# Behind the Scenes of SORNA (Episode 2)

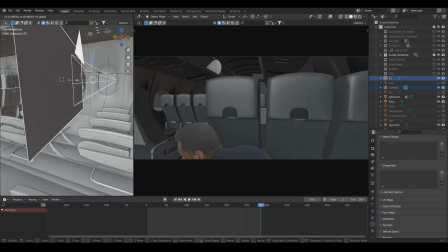[6:00]
I will also
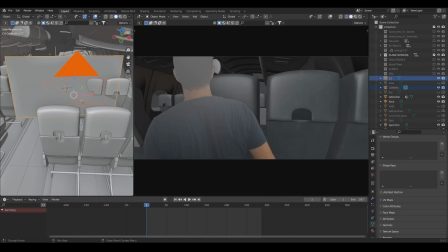[6:04]
tweak the angle, like I said, and try and make the size of the character a bit more
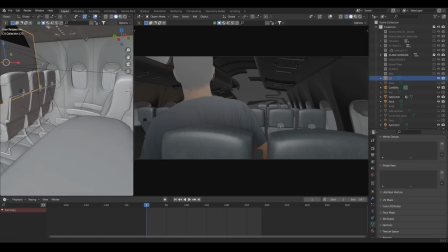[6:14]
cohesive, a bit more believable, a bit more in the real world, in the 3D world.
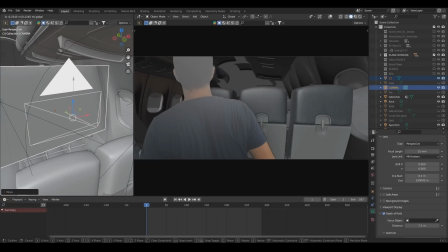[6:23]
Make it work from a 3D perspective. Of course, because this is a 2D plane, if
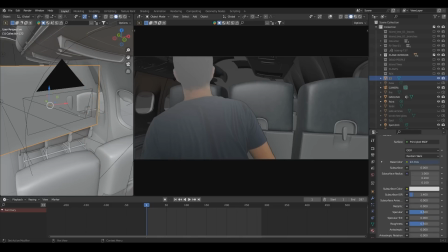[6:33]
you move the camera about too much, then the illusion is going to be ruined, because you can't, I'm not about to go around my character, because obviously he's a flat plane.
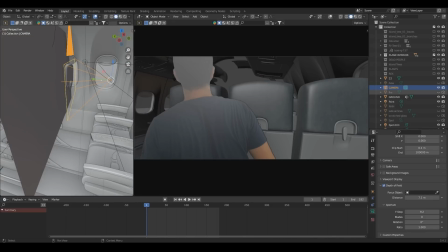[6:48]
So the camera movement is limited in that sense, but of course that is circumvented when you in the planning stages.
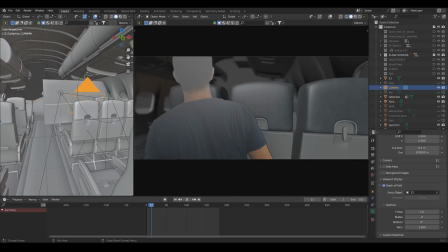[6:57]
So I know exactly what what I want from a particular shot before I filmed it. So I know that there will be a shot somewhere along the shot list where
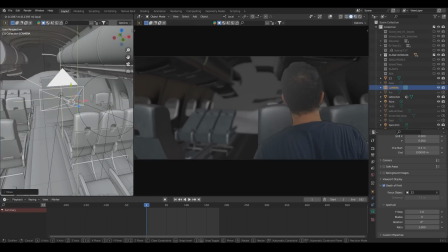[7:14]
the character will poke his head above the seats of the plane and look out towards the Spinosaur, and the Spinosaur is going to react by turning around and noticing him before he ducks down.
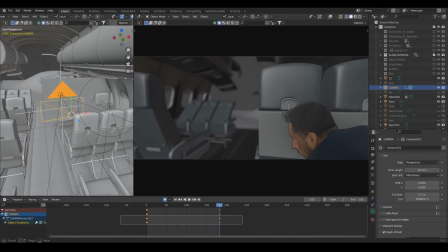[7:29]
So it's all about timing. It's all about moving the camera in a way that makes the illusion possible, that doesn't break the illusion, that doesn't
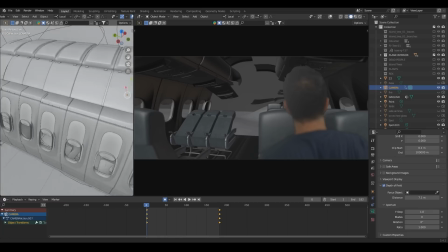[7:39]
make you feel like maybe this was filmed somewhere else. Obviously it was.
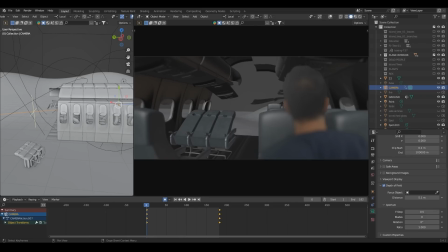[7:44]
I don't have access to a plane wreckage, obviously, but it does make you feel like the character is there, especially when I go into more complex things such as lighting, such as
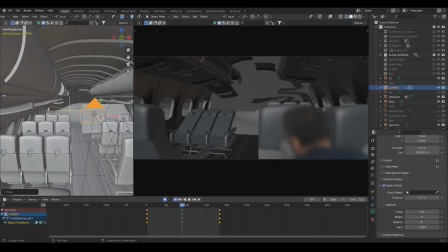[8:01]
fixing the grade of the recorded footage as opposed to the 3D world, and those things make a little bit more of a seamless experience. So here I am timing
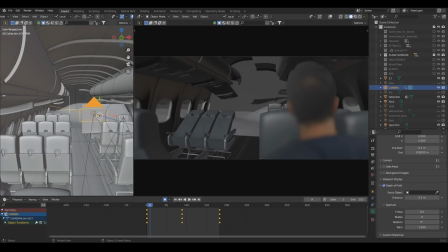[8:18]
the characters ducking and whatnot before I bring in the Spinosaurus and try and fit him in.
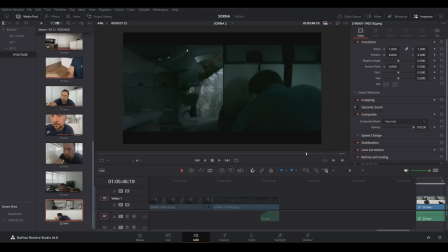[8:29]
I regularly go back to DaVinci Resolve, which is my editor as well as my color grading suite,
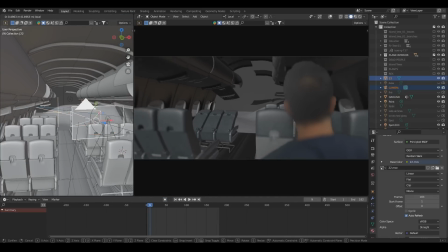[8:35]
to check that everything still works in terms of pacing, in terms of color, in terms of lighting, and etc., etc. You don't want something to be overly out of place. So that's why I'll go back and forth between Blender and between DaVinci Resolve.
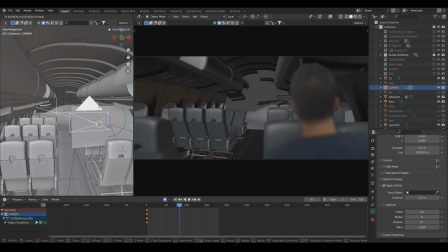[8:52]
They're usually always almost simultaneously open together so that I can see what I'm doing.
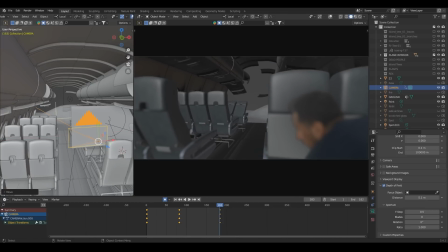[9:00]
So I will jump around between them all the time. Here I continue to tweak the camera's positioning.
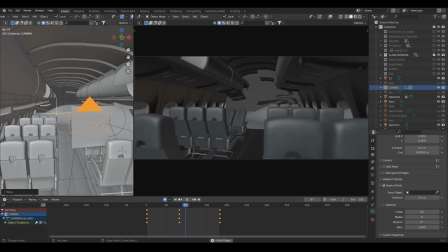[9:13]
The idea for this shot is get the audience to question whether the Spinosaur did see him, or did he duck in time? Did he escape the Spino's gaze and whatnot?
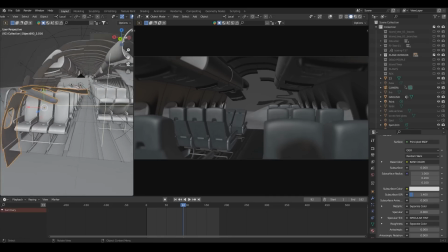[9:28]
But I thought it
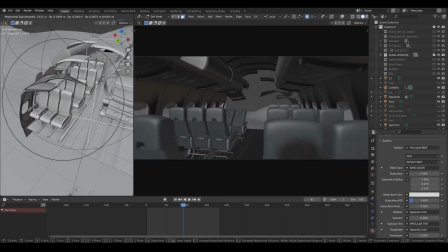[9:31]
would be a pretty scary sort of shot to have this big monster looking
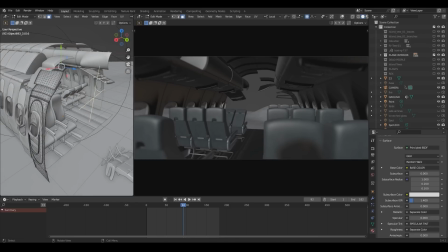[9:41]
toward looking into the plane and being like, oh, there he is.
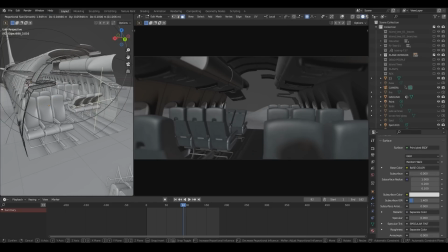[9:46]
Or did he see him? Did he not? Like, was he quick enough to escape?
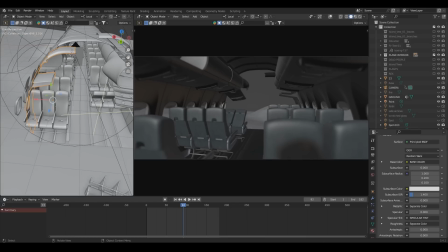[9:52]
I don't know. I just think that would be creepy.
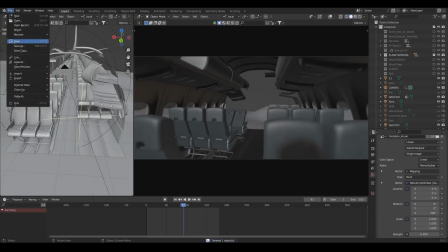[9:57]
You could also probably notice that I've had a little bit of depth of field going on.
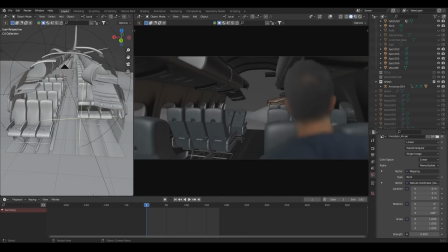[10:03]
The focus is on the Spinosaur, so it's not on the character Jacob, and that'll direct the attention of the viewer.
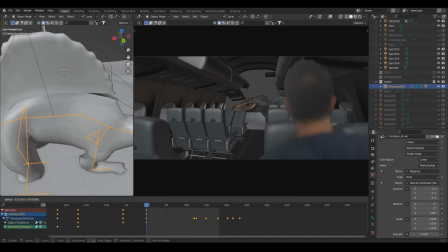[10:13]
Here I am bringing the Spinosaur model into the shot, placing it where I think it should be.
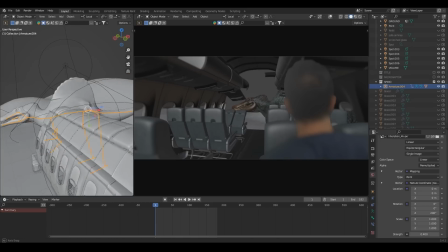[10:21]
Yes, he's just sitting halfway through the ground, but it's all about what looks good from the camera at this point, so that's what matters.
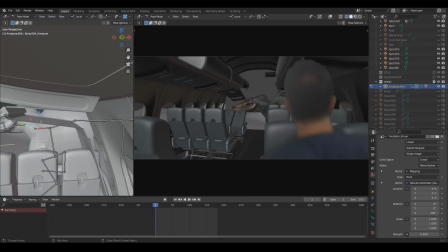[10:30]
And then I begin the Spinosaur's animation, which in this case really just involves the neck and the head
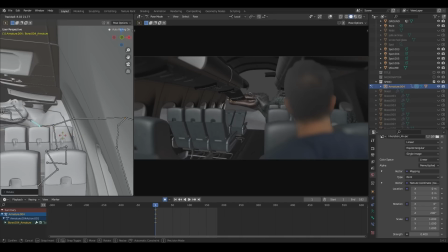[10:39]
and a little bit of the arms and the upper torso,
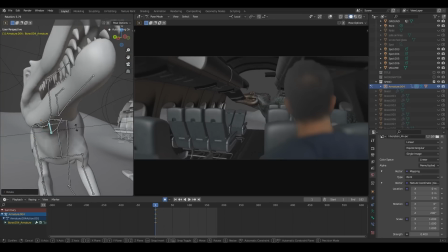[10:46]
to give a bit more of a realism, lifelike quality to the animal.
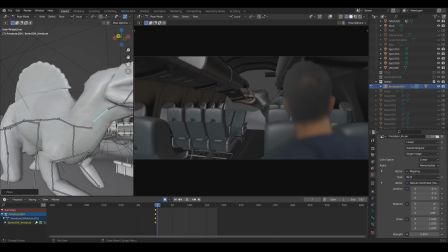[10:53]
So I begin by adding keyframes in Blender.
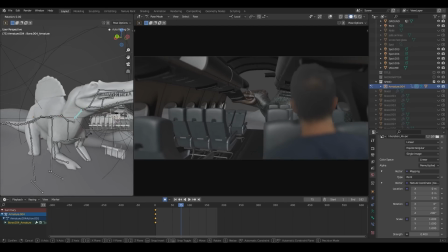[10:56]
And for those who don't know what keyframes are, it's basically telling the software where a particular thing should be at a particular time.
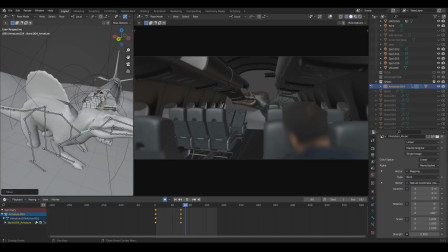[11:04]
Here I am moving the Spinosaur's neck, for example, and I'm telling them that at the first frame the neck is facing forward,
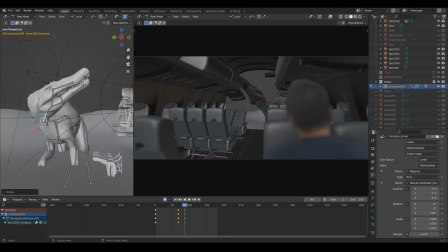[11:13]
and then at whatever particular frame the neck is supposed to turn around and face and look in towards the cabin of the plane.
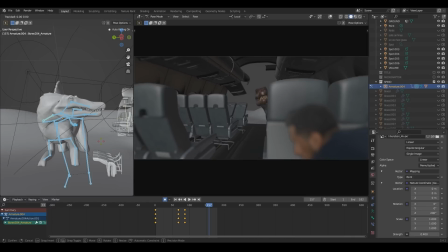[11:23]
So I begin with a preliminary, very rudimentary sort of movements just to get the timing right. Obviously, I want the head to snap around and look towards the character first,
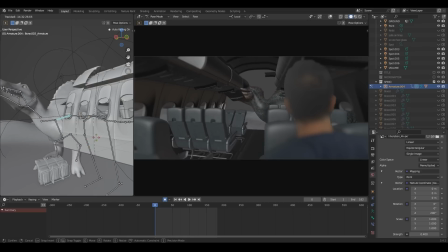[11:38]
and I want that to be in time with the character ducking. So that's first before I make any more subtle secondary movements for the Spinosaurus.
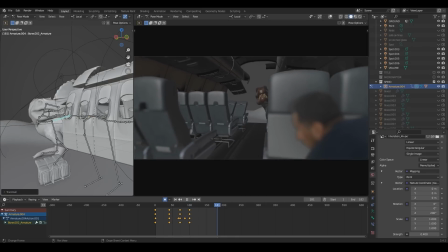[11:54]
Here I am again tweaking the camera, trying to get the movement of the neck to flow with the
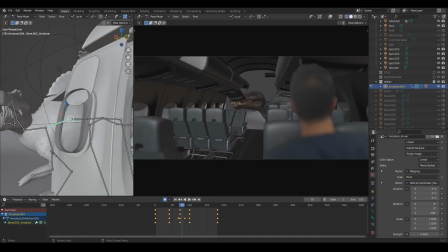[12:01]
to flow with the character ducking and also the camera dipping with him to put you as a viewer,
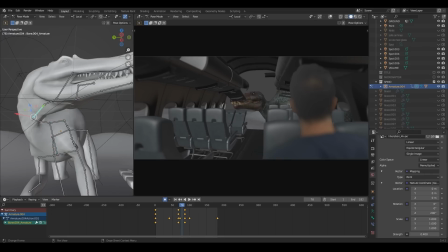[12:08]
as the audience, to put you in the perspective of the character and also fear,
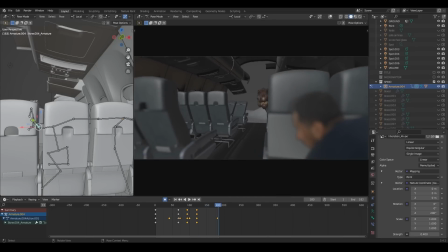[12:15]
to really capture that fear from that point of view, from that perspective, and see what the character is seeing,
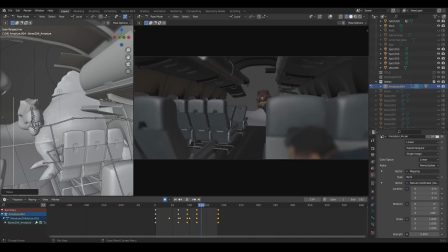[12:24]
feel what the character is feeling, because I think in turn that's going to translate to
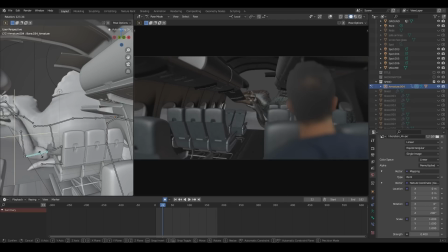[12:32]
being more emotionally involved in the story.
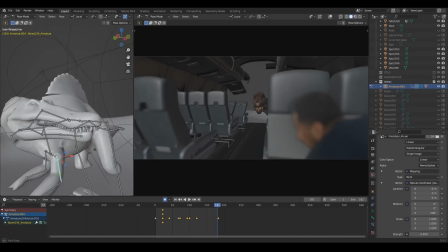[12:35]
Here I am adding the secondary movements, which are the jaws and the arms and
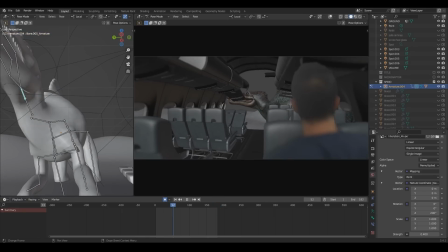[12:43]
movements of the head and little movements of the neck in the same sort of fashion with keyframing.
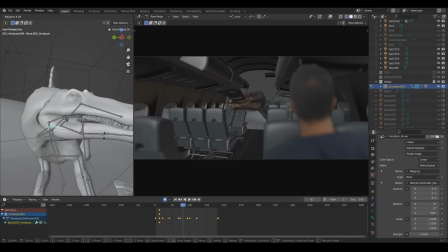[12:49]
I'm trying to get the animal to behave real,
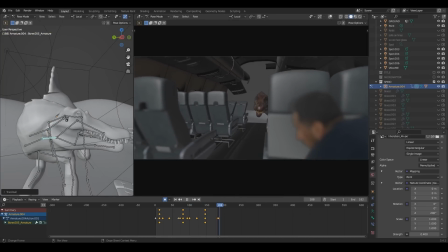[12:56]
or for the audience at least to believe it's real.
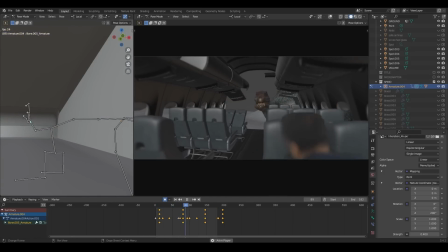[13:01]
It's for this shot I'm using a very rudimentary skeleton because I don't need the fine details of every finger,
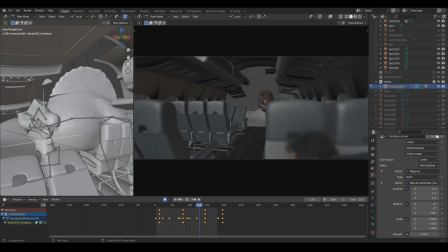[13:10]
of every toe, of the tongue and whatnot. So it's a very low poly model that I'm using for
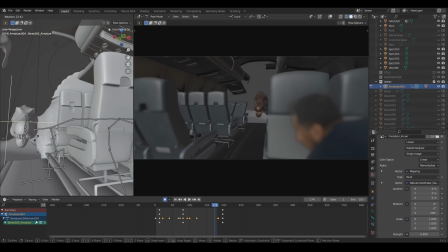[13:20]
the distant shots of the Spinosaurus, or for shots that are not as complicated.
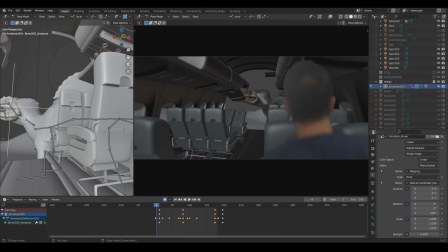[13:28]
So that's why he's only got like 2 neck bones, and his arms are made of 2 bone armatures as well.
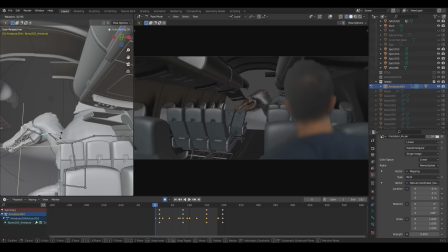[13:41]
So here I'm just trying to get the Spinosaur to look as if he's just being distracted, and then notices something within the cabin and then becomes curious as to what that thing is.
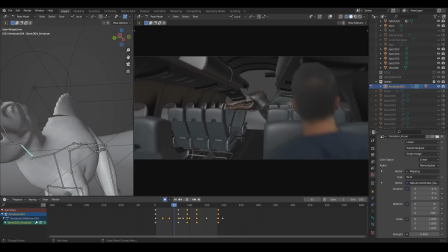[13:57]
This video that I'm showing right now is not in real time. It's sped up by 1.5 times. But this is essentially what my workflow looks like in general.